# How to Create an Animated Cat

Welcome to a new SVGator tutorial. In this video, I'm going to show you how to create this friendly cat animation. I'll use some basic animators, a little more for the tail, and easing settings to keep everything nice and smooth. You can download the provided cat SVG to follow along. First, let's look at the Elements list.
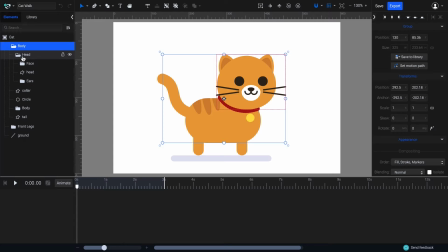0:19 Here we have the body group, inside there's the head group, with the elements of the face grouped together, and the ears. The tail is also in the body group.
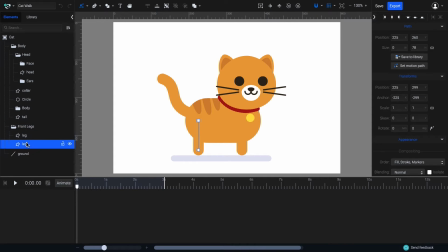0:33 We will animate the legs separate from the body. This way they will be easier to control when it should touch the ground. Let's start with adding a bounce to the whole body. Select the body, click on animate and choose position to create our first keyframe.
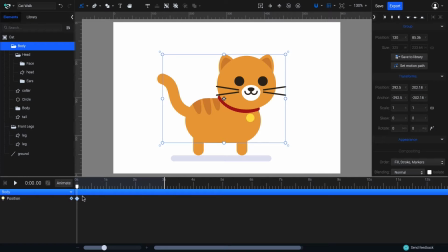0:49 I actually want to start my animation with the cat leaping forward so just drag the keyframe a little to the right and then move the cat's body up. I'm targeting the bounding box to make sure I move the whole group then I'll drag the playhead ahead, right-click the first keyframe and choose duplicate to complete the bounce.
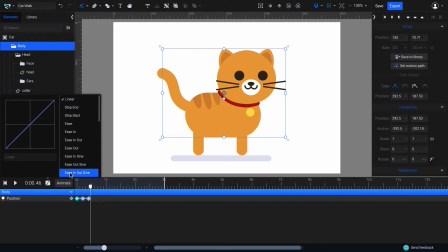1:08 To make the movement look more natural I'll set the easing of the first part to ease in sign and the second to ease out sign. Select and duplicate the keyframes. You can also use Command of Control D on your keyboard.
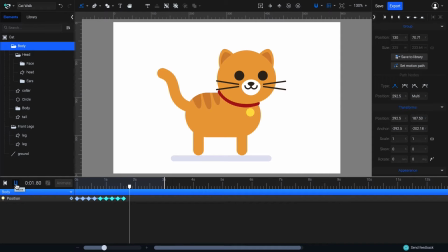1:25 Let's play it back. Looks good. I need to readjust the duration of the timeline though. I can do that by dragging this line at the end of the timeline to where I want it to be, right here to my last keyframe.
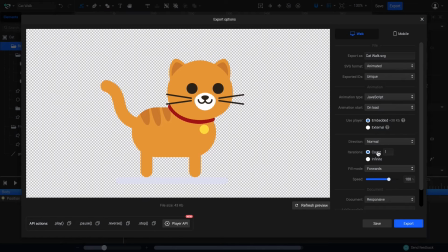1:40 To see a preview on loop I'll press export on the top right. Set infinite iterations and press refresh preview. Huh, the cat is bouncing alright. Let's animate the legs next.
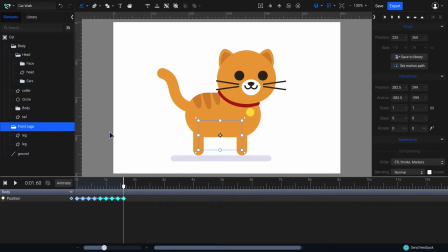1:52 Close this, let's select the legs and adjust the origin points for this part. Also, for the legs individually, if the origin doesn't show up, make sure the transform tool is active. Click on the origin and drag it to the end of the line on both legs. We need them to rotate around that point instead of the center.
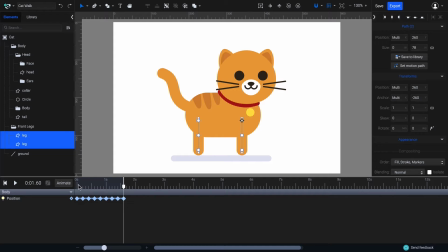2:11 Then select both legs, place the playhead to the start, click on Animate and choose Rotate.
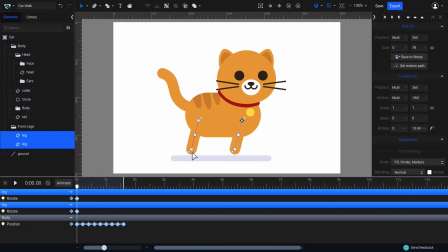2:18 I can animate them together by dragging a corner or by using the Transform panel on the right. I'll move the playhead here and change the rotation to negative minus 20. I'll move the playhead and duplicate the first keyframes.
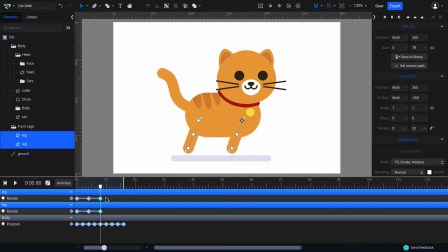2:38 This works because the rotation is the same for both elements. Press space for a quick preview. I want it to be smoother, so I'll set the easing to Ease In Out sign for all of these keyframes.
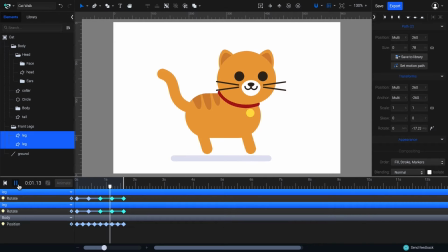2:50 Good. I'll duplicate it one more time. Let's see. Not bad, but something's wrong. The legs should only touch the ground when the cat steps forward. Here, they should stay in the air.
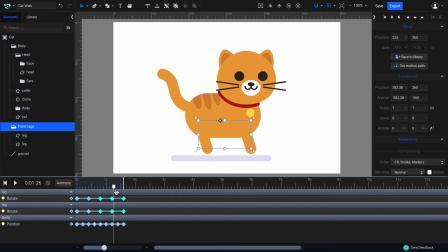3:04 The next part is good, then they should stay in the air again. Let's just fix this with a position animator. With the front legs group selected, click on Animate and choose Position.
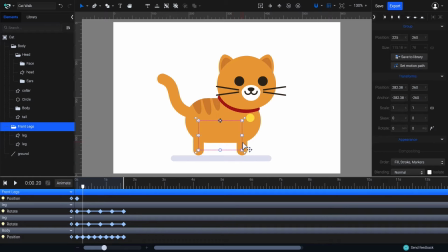3:17 Move the playhead to the right spot, then move the legs away from the ground. That should be okay. I'll duplicate the first frame with Command or Control D and add easing again to keep everything smooth.
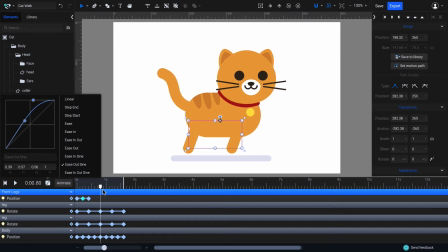3:33 Good. After the cat steps I'll duplicate these again. For the back legs I can duplicate the front legs group and change it a little. Selecting the front legs group I'll press Command or Control D.
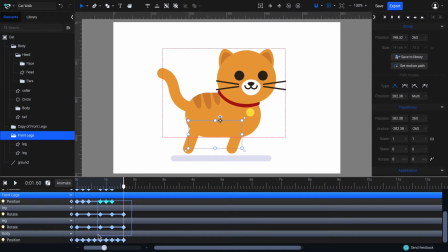3:50 I'll quickly check which keyframes belong to the elements in the back and select them all. Then drag them ahead to the correct position.
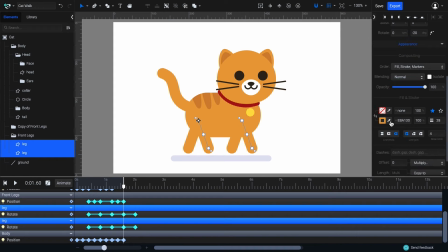3:59 I also want to change the color to a darker orange. I'll use the eyedropper for that next to the stroke color.
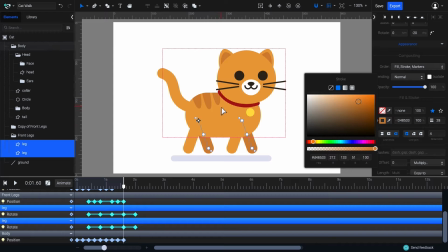4:05 There. Looks good.